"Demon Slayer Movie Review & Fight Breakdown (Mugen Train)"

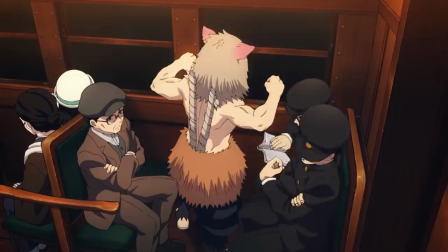8:15 So if you're looking to find out in the shortest amount of time possible if the rest of the anime is your thing,
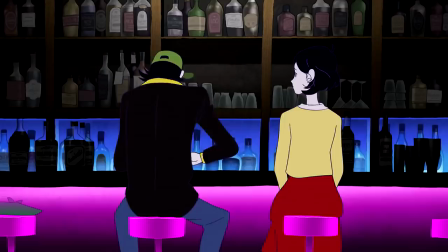8:22 and being a bit confused won't get in the way of that – or, more likely for viewers of this channel,
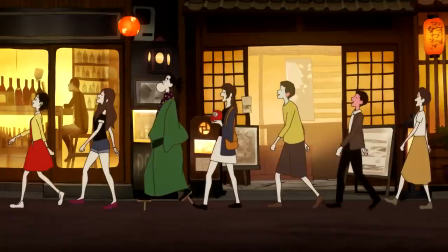8:27 you're wondering if it's a good way for you and your less anime-obsessed friends to enjoy a
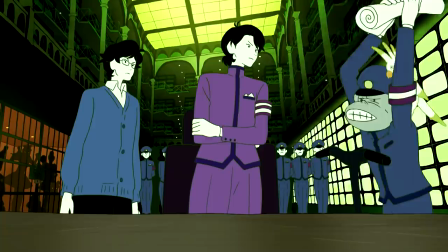8:32 long-awaited post-vaccine night out – or in – I'd say go for it.
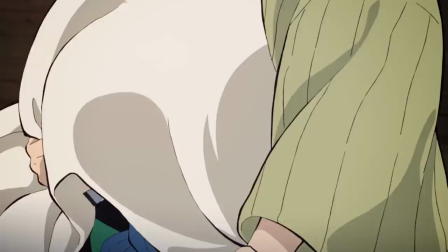8:37 Just make sure you book some time off for an at-home marathon session not long after,
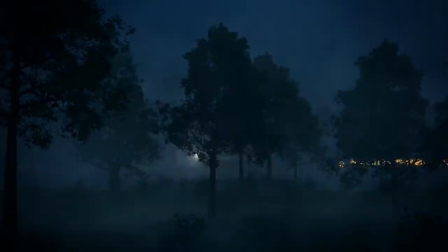8:42 because if the fact that the original manga nabbed 24 of the top 30 slots on 2020's Oricon sales charts is any indication,
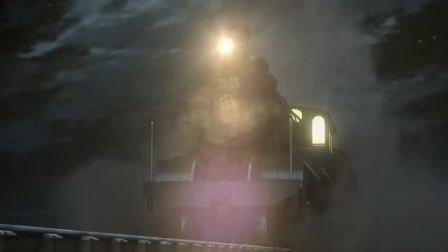8:51 this movie's a hell of a compelling sales pitch. Like most Demon Slayer stories, the setup for this one is pretty straightforward.
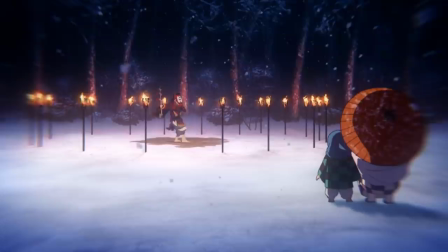8:59 Tanjiro has questions about the Hinokami Kagura breathing technique he awakened to in his fight with Rui,
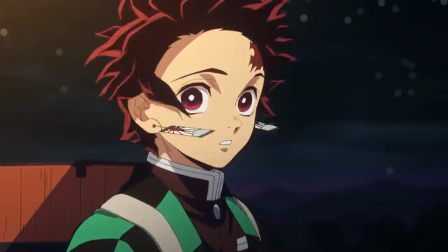9:06 and the Flame Hashira, Kyojiro Rengoku, seems like the most likely man to have answers.
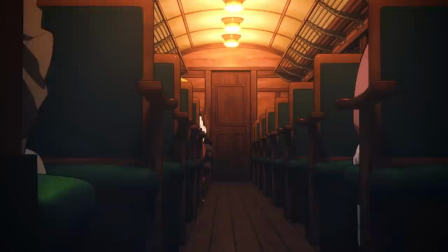9:12 Thus, our four heroes board a midnight train looking for him,
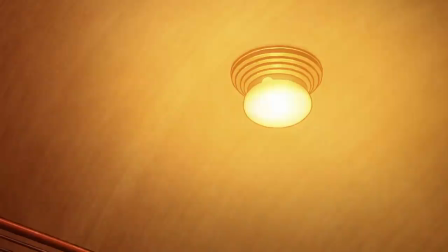9:16 only to discover that he's there on a mission to investigate the mysterious disappearances of several passengers,
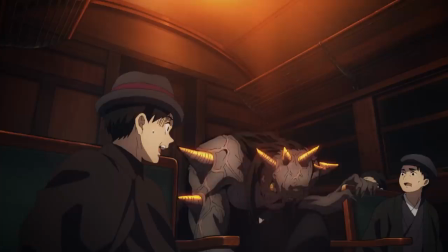9:23 including some lower-ranked demon slayers. The train does, of course, turn out to have a demon problem, otherwise they would've named the movie something different.
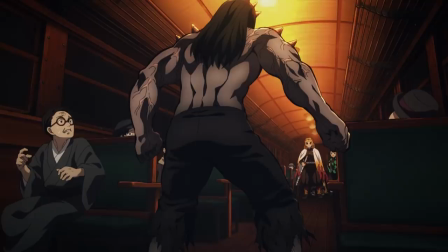9:32 And as is so often the case in this series' fast-paced, densely packed arcs,
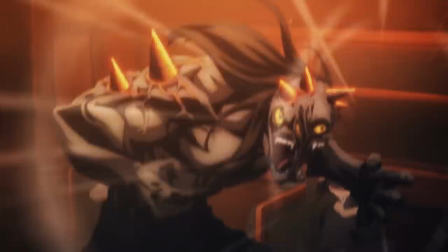9:37 our heroes barely have time to say hi and get their tickets punched before they come under attack.
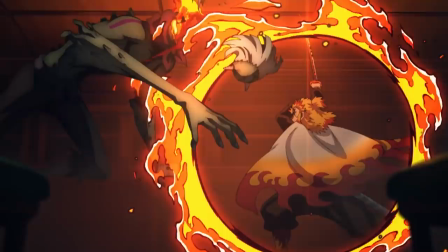9:43 Though with the elite sword skills of a Hashira at their disposal, it doesn't take long to finish it.
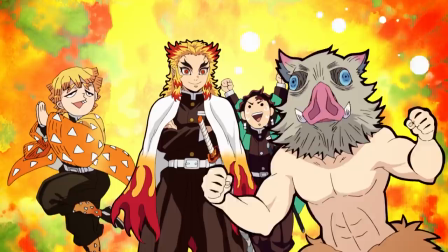9:48 Or so it seems.
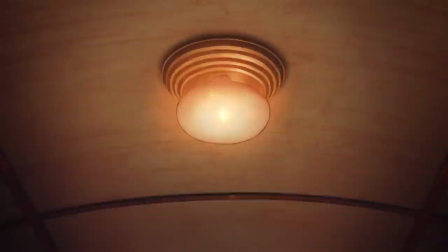9:50 Prepare to get mind freaked if you've never seen a single other movie before, because that too-easy fight was actually a dream.
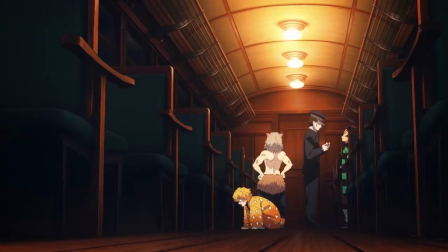9:58 The ticket punch was the real attack, and the moment the lights flickered,
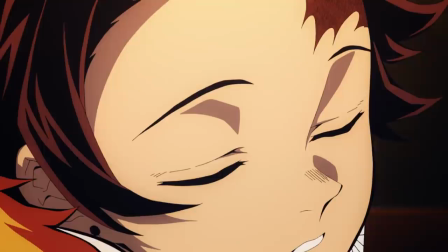10:02 our heroes were dropped into a dream world where all of their dearest desires are made manifest.
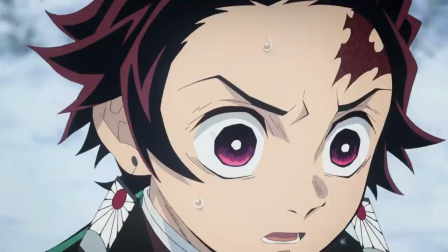10:08 Which, in both Zenitsu and Inosuke's cases, involves hanging out with Nezuko, and really, who can blame them?
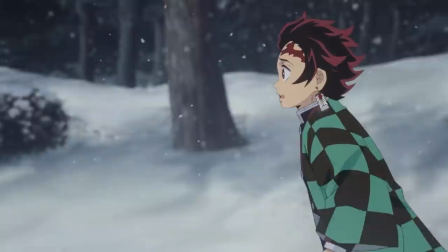10:15 The heroes are tempted to linger forever in pleasant dreams bit isn't exactly novel, even for shounen anime,
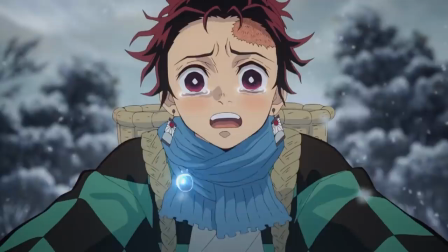10:23 but it's still an effective and efficient way of establishing more of Kyojuro's character before the fighting breaks out,
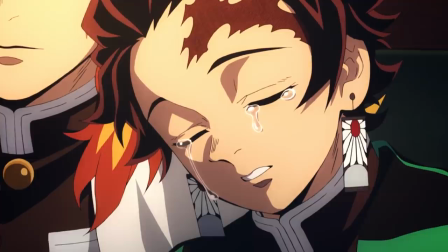10:29 and it does allow the film to dig deeper into Tanjiro's trauma over the demon attack that killed his family.
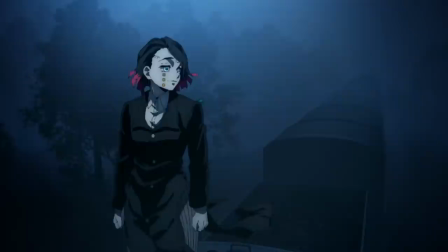10:36 Dredging up and weaponizing those feelings also makes the central villain immediately and immensely hateable,
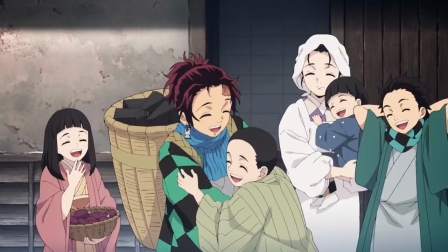10:43 though that's not exactly new to these sorts of stories either.
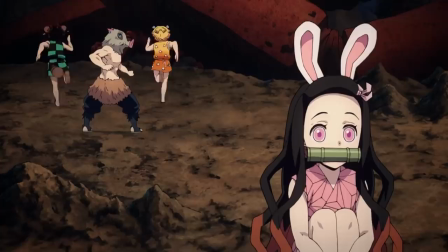10:47 The dream world does get more interesting and informative when we break away from the obvious desires highlighted in these fantasies and start exploring each hero's subconscious.
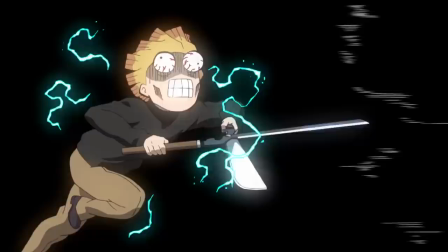10:57 Inner Zenitsu – presumably the part of him that's so good with a sword – is just… incredibly fun for the brief bit of time he's on screen,
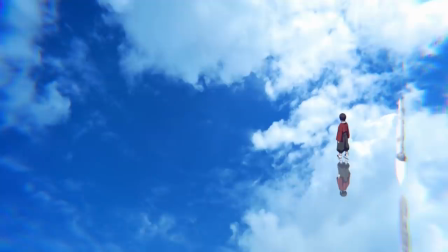11:05 as is Inosuke's inner beast.
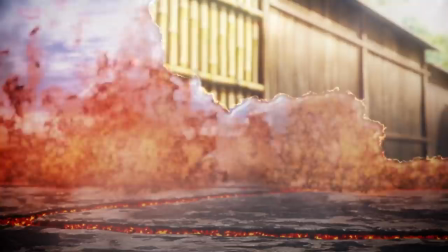11:07 Tanjiro's warm, empathetic inner world is predictably beautiful, and while the flame Hashira's subconscious is exactly what you'd expect,
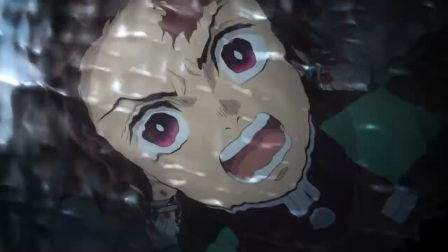11:16 the way his inner fire manifests IRL is very fun.
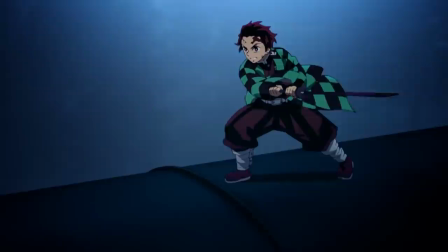11:20 Though obviously the real fun only gets started after they break out of the dream and start fighting in earnest.
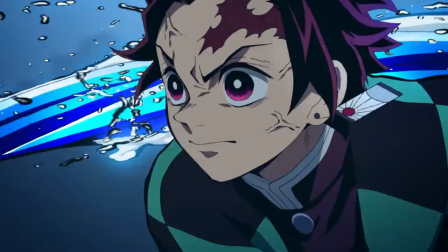11:26 Which is, let's be honest, 90% of what anyone goes to any shounen movie to see.
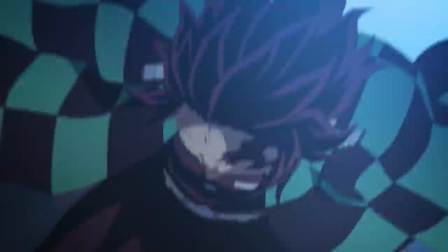11:32 And I'm happy to report that the three big fights in this one are all worth the price of admission,
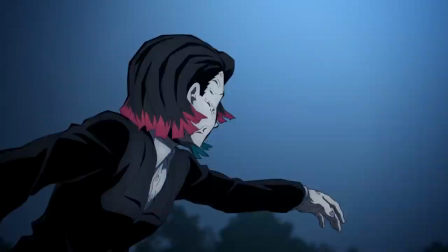11:38 thanks to kickass choreography and camerawork, a near nonstop stream of badass moments, a touch of psychological strategery,
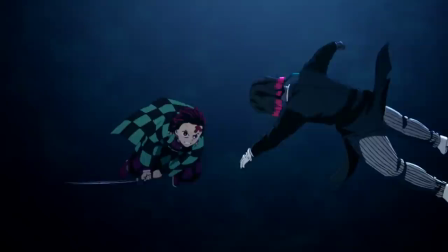11:46 and strong, despicable villains.
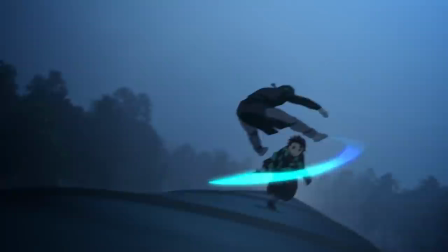11:48 All told, they elevate what's kind of a B-grade film in terms of atmosphere and character writing to a solid A-minus.
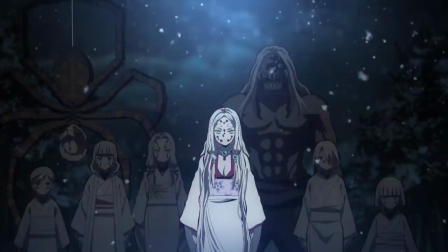11:56 I will say that the demon baddies aren't quite as interesting or multifaceted as those we met in the last season of the anime,
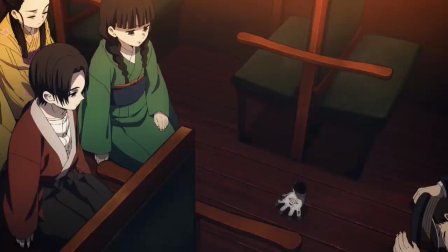12:03 but they do work well as threats and motivators within the film's limited runtime,
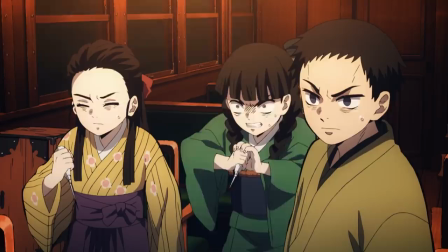12:08 and their human flunkies, who are relatably driven by a desire to escape their traumatic reality and meet lost loved ones in the dream world,
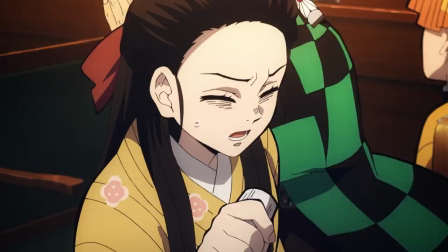12:16 still allow Mugen Train to maintain that trademark demon slayer sense of empathy toward the anime.